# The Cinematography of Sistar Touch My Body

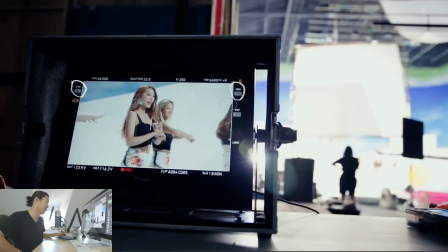996s
I use the 709 LUT almost on every shoot. So here's a little bit of ad-libs. So again, they're shooting 48 frames per second so that it's slow motion. Okay? Pretty straightforward. They're using actual daylight. So this makes me think that they're using HMIs on set.
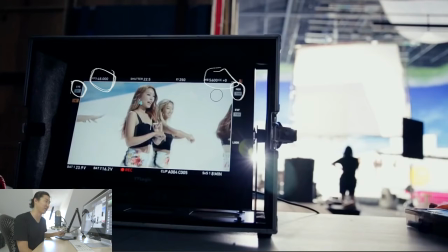1012s
So those are HMIs. Those aren't 20Ks. And that's probably like an 18K doing the hard light now. Okay? So take back all that other stuff about it being tungsten. I guess that's just me. They're using daylight because they're balanced to daylight. They rate the camera at 250. Now, a lot of people rate the Alexa 800.
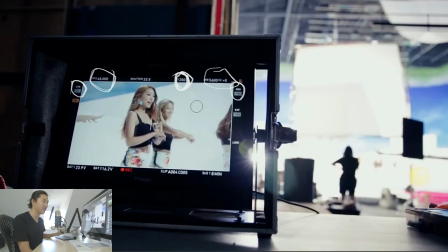1030s
That's kind of the native. The reason you would rate it at 250 is to reduce grain. And it actually puts more detail in the shadows. So that's interesting. That's an interesting approach. That's really interesting. I'm not sure exactly even what to tell you about that, but that's cool. But here's the bananas part.
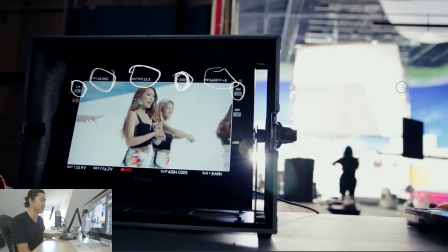1047s
Let's do this. I'm going there. I'm going this far to do this. That's a banana. Here's the bananas part about this is they're shooting at a 22.5 shutter.
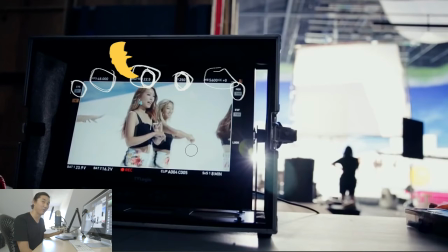1062s
If I'm not mistaken, the shutter goes 180 is normal. 90 is pretty sharp. 45. Now I do 45 sometimes. Rob does 45 on music videos.
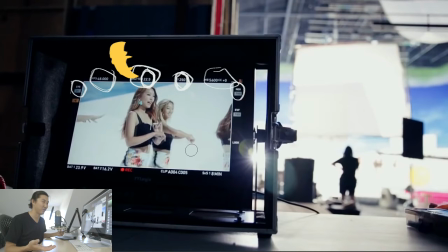1075s
You divide 45 in half. It's 22.5. So these guys are shooting I've never shot 22.5. That's crazy. That's crazy. And on top of it, they're shooting 250 and slow-mo. There's a lot of light on this set, and these are my kind of guys.
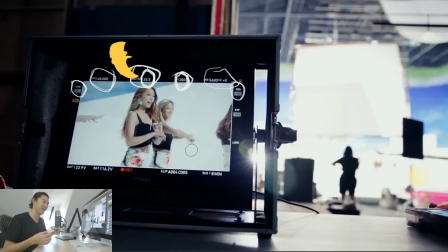1090s
That's how I like to light. If you've ever seen anything that I've shot, especially recently, I light a lot of my commercials to T44, and these are like 40 by 20 sets, like big sets. T44, because you can do stuff like that. You can get into the high speed. You can go to 1,000 frames per second if you needed to, which a lot of the stuff I do has to go there.
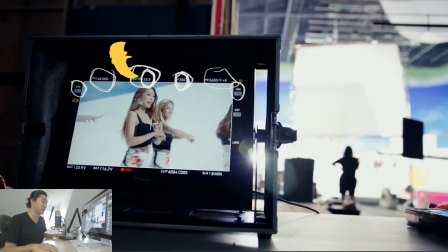1107s
So, yeah, check those settings out, guys. I'm gonna try to move quickly through this.
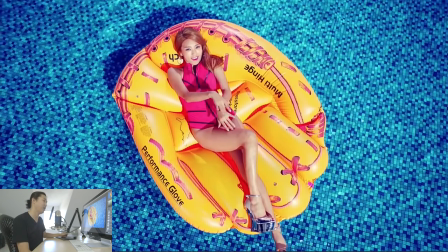1115s
I think this is already going kind of long. Just another alt setup in this same set. It's a straight down angle. Again, the hard light, very cool. It's supposed to feel like sun, and it's straight down, and it's looking through water.
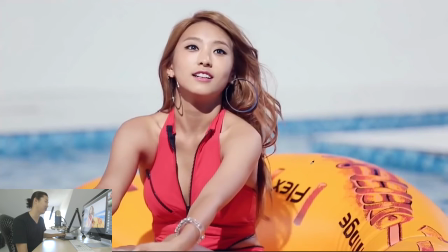1127s
Cool shot. Cool shot. This is just a great angle of the that just shows the shadow. Like, see how hard this shadow is? That's a beauty thing, man. That's a beauty type of lighting, is if you can get away with this hard shadow.
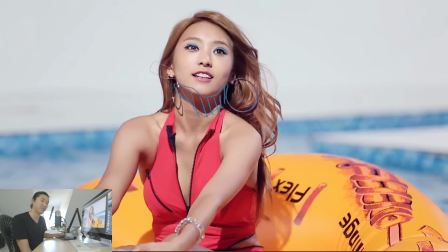1142s
And again, in her eyes, I hate to this makes it look like I'm making fun of her, but I'm trying to call out there's these eye lights in her eye, and that's the key light. And there's always this relationship between the position and the size of that eye light to the quality of the shadow under her chin.
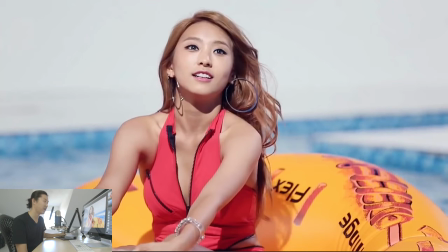1161s
And maybe I'll just hide this because those drawings are hurting. Look at the eye light and look at the chin shadow. Those things are always related. Eye light, chin shadow. You're gonna develop a sensitivity to those two things.
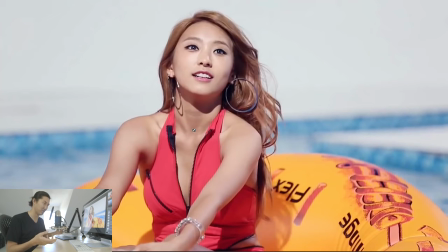1177s
And emotionally, how you read someone's face and their emotions and how they look, a lot of it comes down to eye light and chin shadow. That's really what you're doing. And I talk a little bit about that in one of my the tutorials. We talk about the key light height and how that relates to the chin shadow and the eye light.
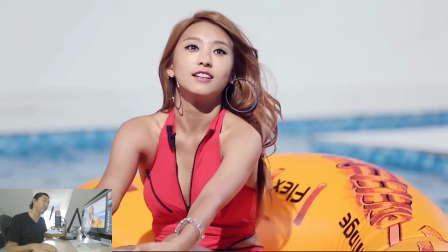1194s
And that's something I've really started to really watch on like movies, commercials, It's out there, and I'm actually working on a guide. I'm just working on a lot of things, but I'm working on a guide that kind of like really puts that together in a packageable way for you guys.
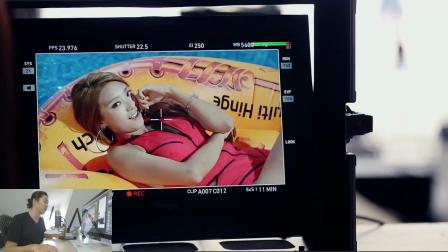1207s
Moving on here, just another monitor shot, again with the craziest settings I've ever seen in my life. 250 and 22.5.
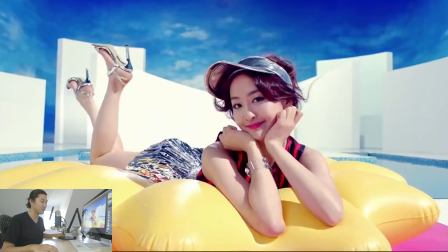1216s
That is bananas. Just a cool shot of the monitor. I like that. And last but not least here, this setup is just, it's cool. A lot of the shots were a little bit more telephoto, and this is just a wide shot, just really close, very cartoony.
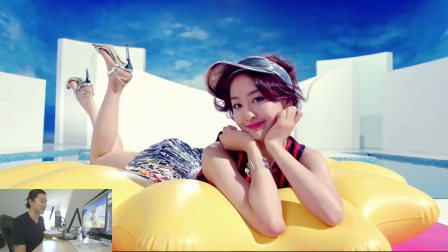1231s
It's a funny shot, and it's cool. I liked it. Okay, so let's move on to the pink set is what I'm calling this.
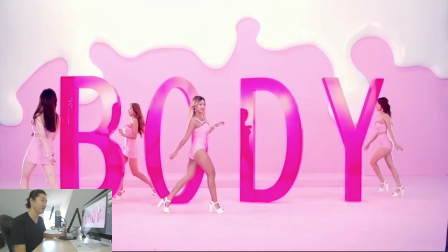1239s
Gonna hide that. Pink set.